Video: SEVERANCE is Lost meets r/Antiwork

A kind of utopian dream world. Imagine, a life full of weekends! But the reality is a lot different. That technology, with its ability to empower, can also imprison.
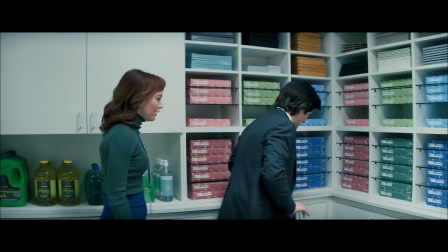(8:30) A weekend just happened. Yeah. I don't even feel like I left. Yeah, that's how nights and weekends feel here.
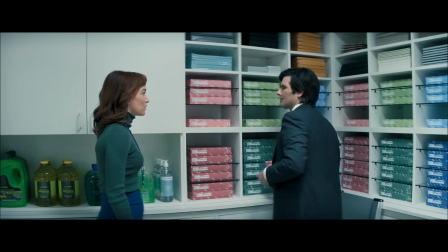(8:37) Like nothing. Well, you get used to it. I mean, I find it helps to focus on the effects of sleep, since we don't actually get to experience it.
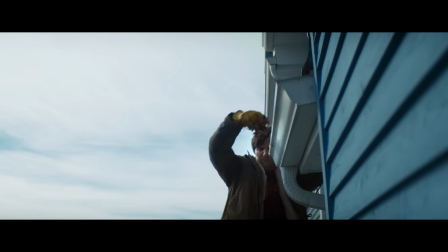(8:44)
And it's not like life for the Audis is really living up to the potential of full-time weekends.
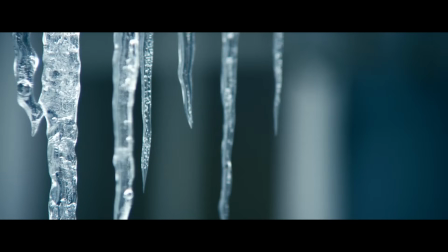(8:49)
Life on the outside for Mark is gloomy and cold.
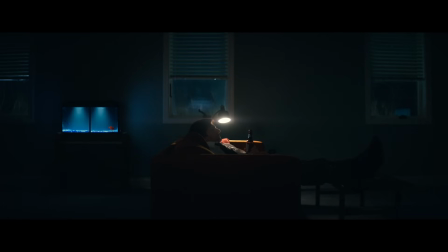(8:53)
His house is lit only with practical lights, the only light coming from when he actually turns something on.
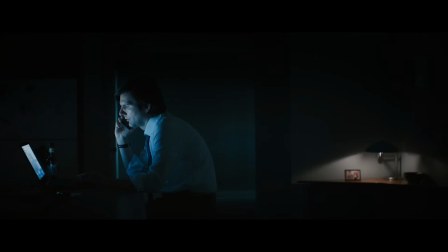(8:59)
Here's how the director of photography, Jessica Lee Gagne, described it in an interview with News Shooter.com. If he goes into his house, the only way you see him is because he turned on a practical, you know? Like it would never have like an ambiance, which is very different in Devin and Rickon's.
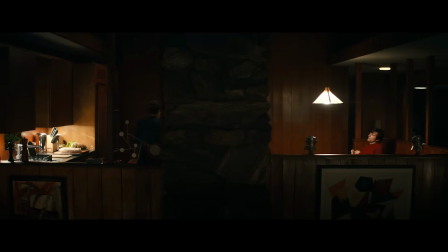(9:15)
They have an ambiance like they're the type of people who enter their house and like Rickon would turn on 15 lamps to set the mood, you know, for the particular energy. But Mark doesn't bother. So if there's a light on, it's because he needs it to see.
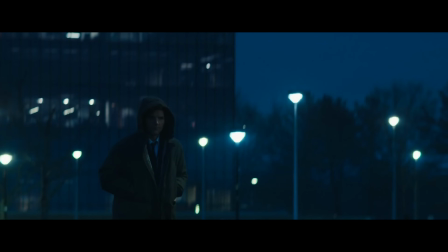(9:29)
She's French, so it's OK, she says ambiance like that. Characters are in perpetual night since that's the only time they're not at work. There's snow everywhere, but not the pretty snow, it's that ugly, old street snow,
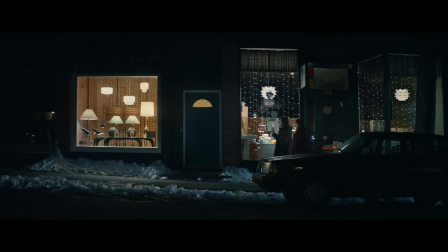(9:42)
the kind that's brown and crusty from constant exposure to dirt and gasoline.
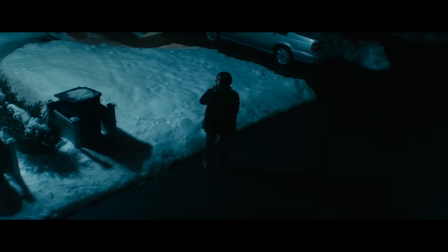(9:46)
Audis are constantly in their cars or garages in the dark, scurrying from one place to the next in an incredibly empty world,
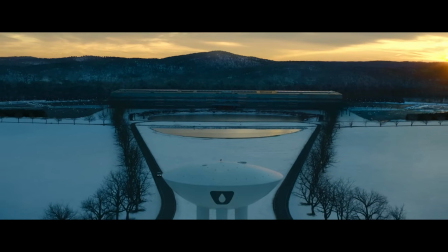(9:53)
perhaps best exemplified by the building of Lumen itself, gigantic and vacant. And Severance's retrofuturist style confronts us with both ideas. The promise of a better tomorrow powered by technology, and the dystopia the characters of Severance live within.
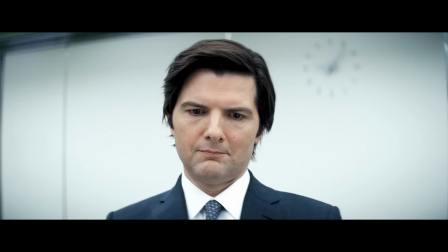(10:09)
All around them, you can see that dream, but it's faded like something went wrong. The technology that promised to free these characters has only imprisoned them more fully,
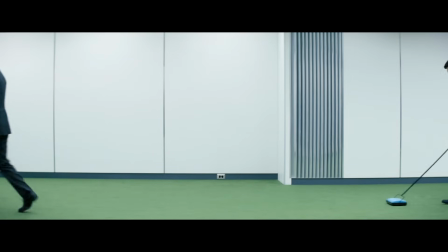(10:20)
something even further hinted at in the room of MDR by its green rug and that allusion to the grass that these characters will never touch.
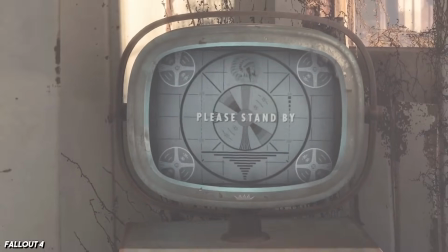(10:28)
You can see this unsettling retrofuturism in other pop culture right now, too.
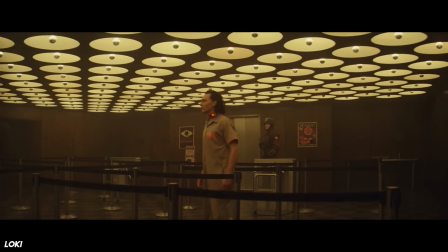(10:33)
There's the Fallout and Bioshock video games, and more recently, Loki's TVA draws heavily on this aesthetic.
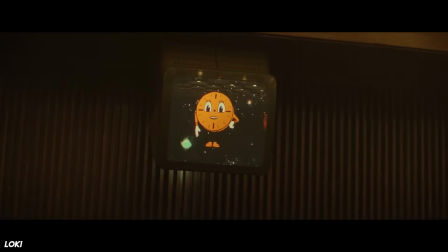(10:40) Welcome to the Time Variance Authority, I'm Miss Minutes.
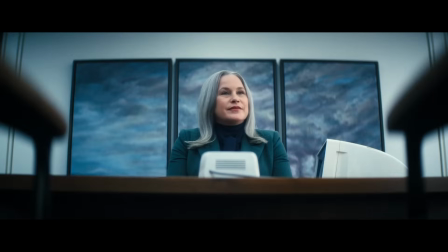(10:44)
But on Severance, retrofuturism serves to amplify one of the central themes of the show, an idea that I think is best described by cultural critic Mark Fisher.
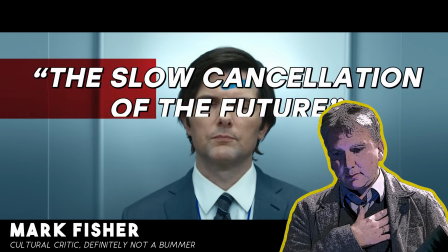(10:53)
It's what he called the slow cancellation of the future. You see, over the past 50 years, and especially since the fall of the Soviet Union, the ideology of capitalism has become all-encompassing. Maybe you've heard the phrase, it's easier to imagine the end of the world than the end of capitalism.
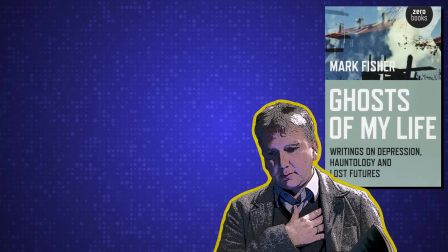(11:09)
That's what they're talking about. In his book, Ghosts of My Life, Fisher expands on this new paradigm,
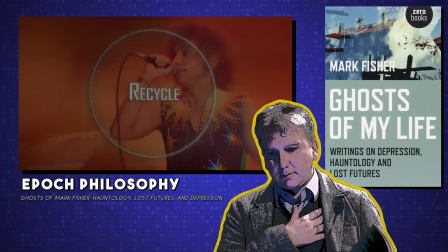(11:14)
explaining that the hyper-commodification of art in particular has filled popular culture with recycled old art,
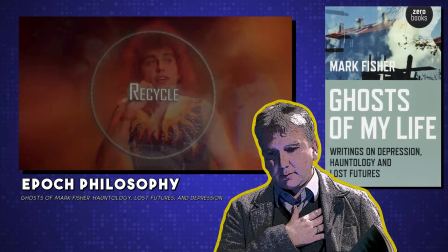(11:21)
a world of endless reboots and sequels and remixes. What is it to be in the 21st century? is to have 20th century culture on higher-definition screens. Or, you know, 20th century culture distributed by high-speed internet, actually. I think we've all noticed this, right?
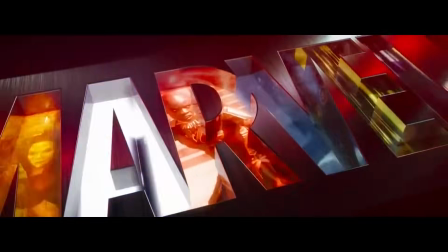(11:40)
We're on episode, like, 45 of the Marvel Cinematic Universe, the Harry Potter franchise keeps going,
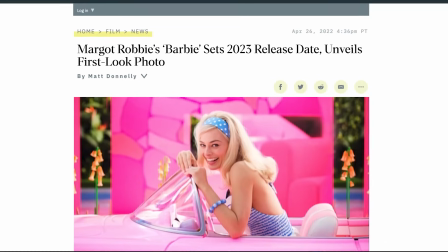(11:45)
and every year there's an old piece of IP being dusted off to make some more money.
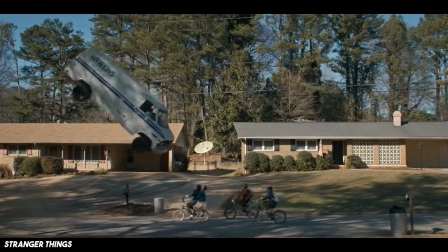(11:49)
I mean, one of the biggest TV shows of the modern era is essentially a compilation of references to old 80s movies.
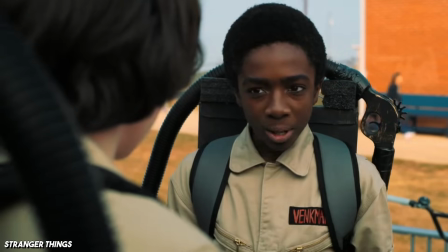(11:57) Why are you Venkman? Because I'm Venkman. No, I'm Venkman.
But deeper than general boredom, Fisher describes how this recycling has destroyed our very understanding of time. For Fisher, there's no such thing as retro anymore, because everything is recycled. We have no landmarks in our brains for time periods.
What I'm arguing is that the thing that's disappeared is a sense of difference, or a sense of specificity, the sense of culture belonging to a specific moment, that is what has disappeared. So there's now a feeling that nothing ever really dies, but that's not good. That means that we are assailed on all sides by kind of zombie forms which persist forever by revivals.
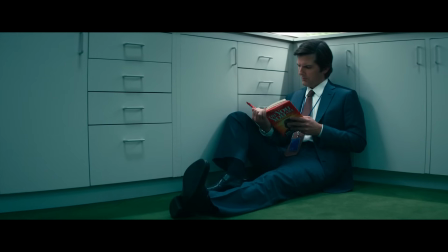(12:39) Anything can come back.
Severance isn't making any overt references to Mark Fisher, and maybe this all sounds like some high-minded academic bullshit.
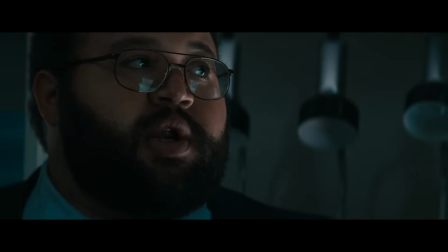(12:47) Page 197 slaps.
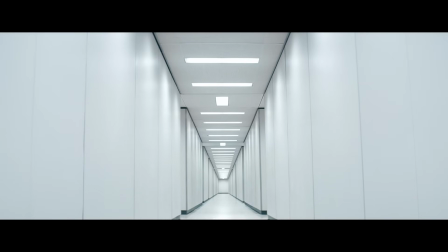(12:50)
But in all seriousness, I think the spaces of Severance are tapping into the same ideas that Fisher was discussing.
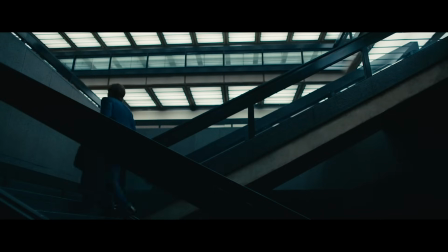(12:57)
Our characters are literally having their sense of time warped by a corporation seeking to exploit them for profit.
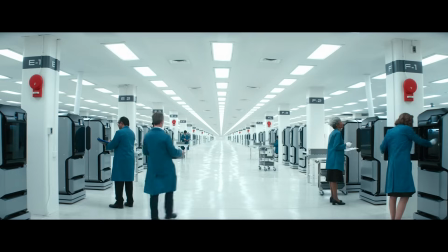(13:04)
And this is why that retrofuturist look is so potent on Severance.
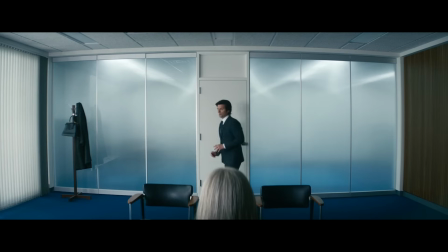(13:07)
Lumen feels completely untethered from time, sampling from the Mad Men-era offices of the 1950s,
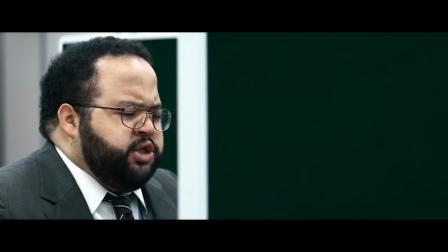(13:14)
the computers of the 1980s, the cubicles of the 1990s, and the fashion of the 1970s.
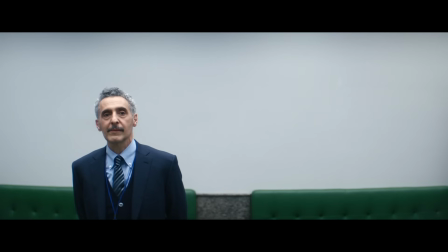(13:20)
The result is a deeper sense of sadness and nostalgia.
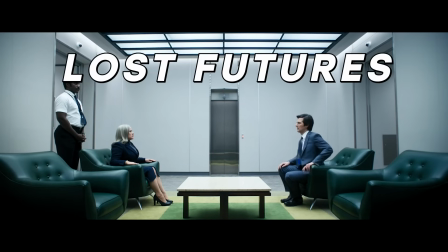(13:24)
This isn't just for the aesthetic, it's a constant reminder of lost futures and broken promises, which is at the core of Severance's story.
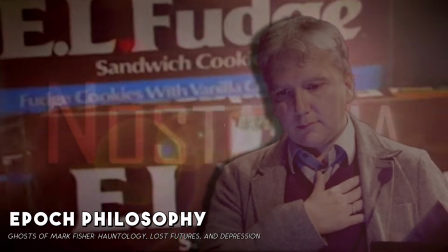(13:32)
I really like the way Epic Philosophy describes this idea of lost futures in their video, Ghosts of Mark Fisher.
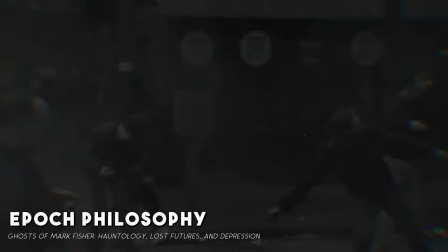(13:39) We are haunted by these lost futures that never arrived. Things like socialism, emancipatory technology, a better world that was supposed to come.
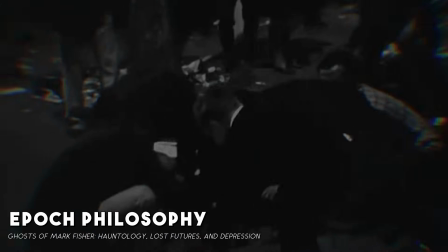(13:48) A world that was supposed to build off of the new art we saw in the 20th century.
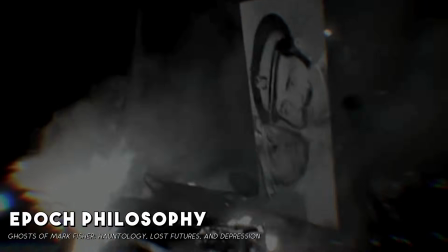(13:52) A world that was supposed to build off some emancipatory success of social democracy. Instead, we got a world that is in material degradation.
It's a great video, and I've linked it below if you've got a hankering for theory and want to learn more about Mark Fisher.
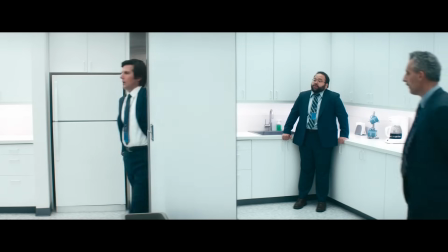(14:06)
Severance's spaces aren't just there to look cool. They make us feel disoriented, questioning when and where this show takes place.
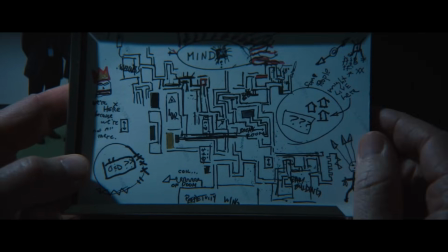(14:14)
They make us feel claustrophobic and confused, running around endless, twisting hallways, and never being able to escape.
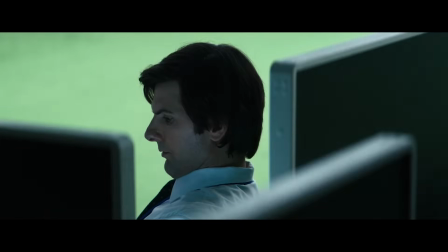(14:21)
They make us feel isolated by the sheer amount of empty space. And most of all, they make us feel sad.
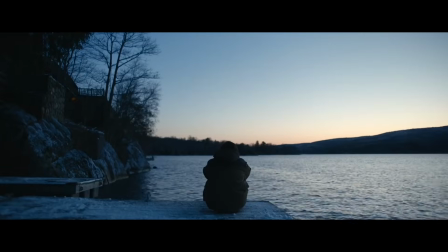(14:28)
They remind us not just of how much work sucks, but also of the hopes for a better future that we're shattered in the process. It feels hopeless on an existential level, the sense that there is no getting better,
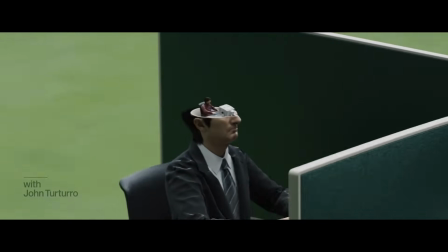(14:40)
that this is all there ever has been because everything is always corrupted by capital. The simplest distillation of this entire dynamic sits smack dab in the middle of MDR, where our innies work in a joint cubicle space. Funnily enough, the cubicle is a bastardization of Robert Probst's idea of the Action Office,
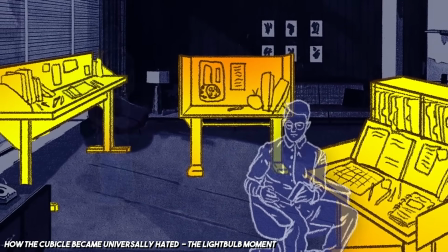(14:59)
a revolutionary workplace he designed in the 1960s where you could move from station to station.
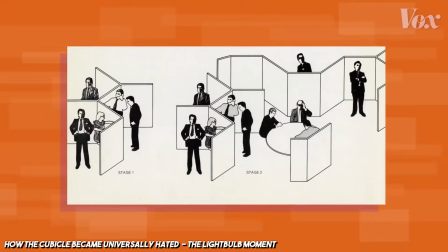(15:04)
It was supposed to be freeing for workers, but was turned into the emblem of depression everywhere.
In the interest of capitalism and making things quicker, easier, faster,
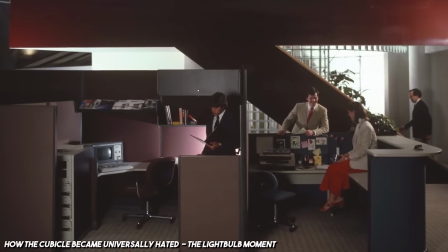(15:15) you end up with components that facilitate less customization.
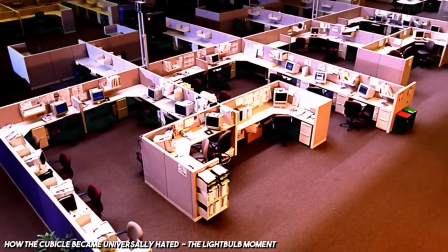(15:20) Gone were the days of working for a lifetime at one major company that offered great benefits and a comfortable retirement package.
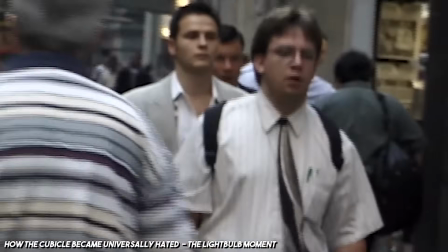(15:28) Instead, layoffs, outsourcing, and cost-cutting meant employment could suddenly end at any time.
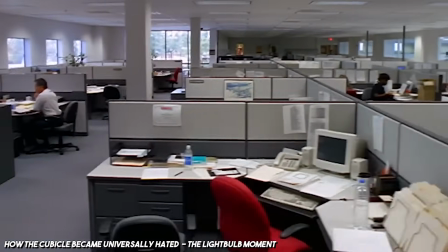(15:37) The cubicle enabled this more fluid workspace on a logistical level.
The cubicle's equal but opposite, the open plan office, was also corrupted from its original design in the pursuit of optimizing square footage and real estate value. And then they lied to you and told you that it was better for collaboration.
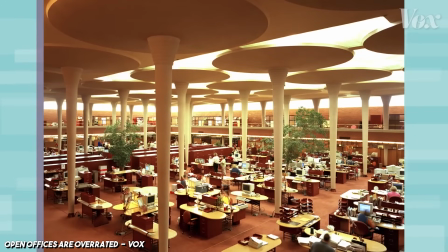(15:54) But Wright's open office was very different from the open drudgery in, say, 1960s, the apartment.
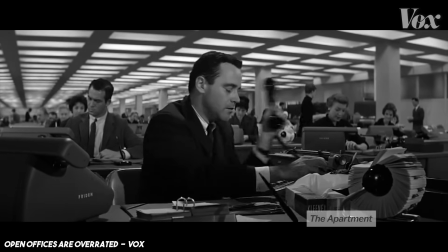(16:02) People eliminated Wright's careful design work and made a copy of a copy of a copy.
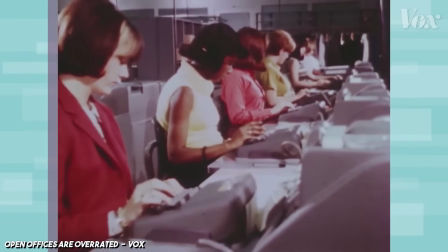(16:08) Open, but without Wright's genius behind it. Open offices are about saving money.
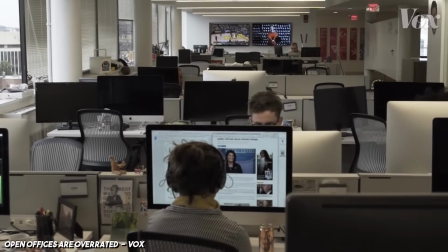(16:14) Pricey real estate means that every square foot's a dollar sign.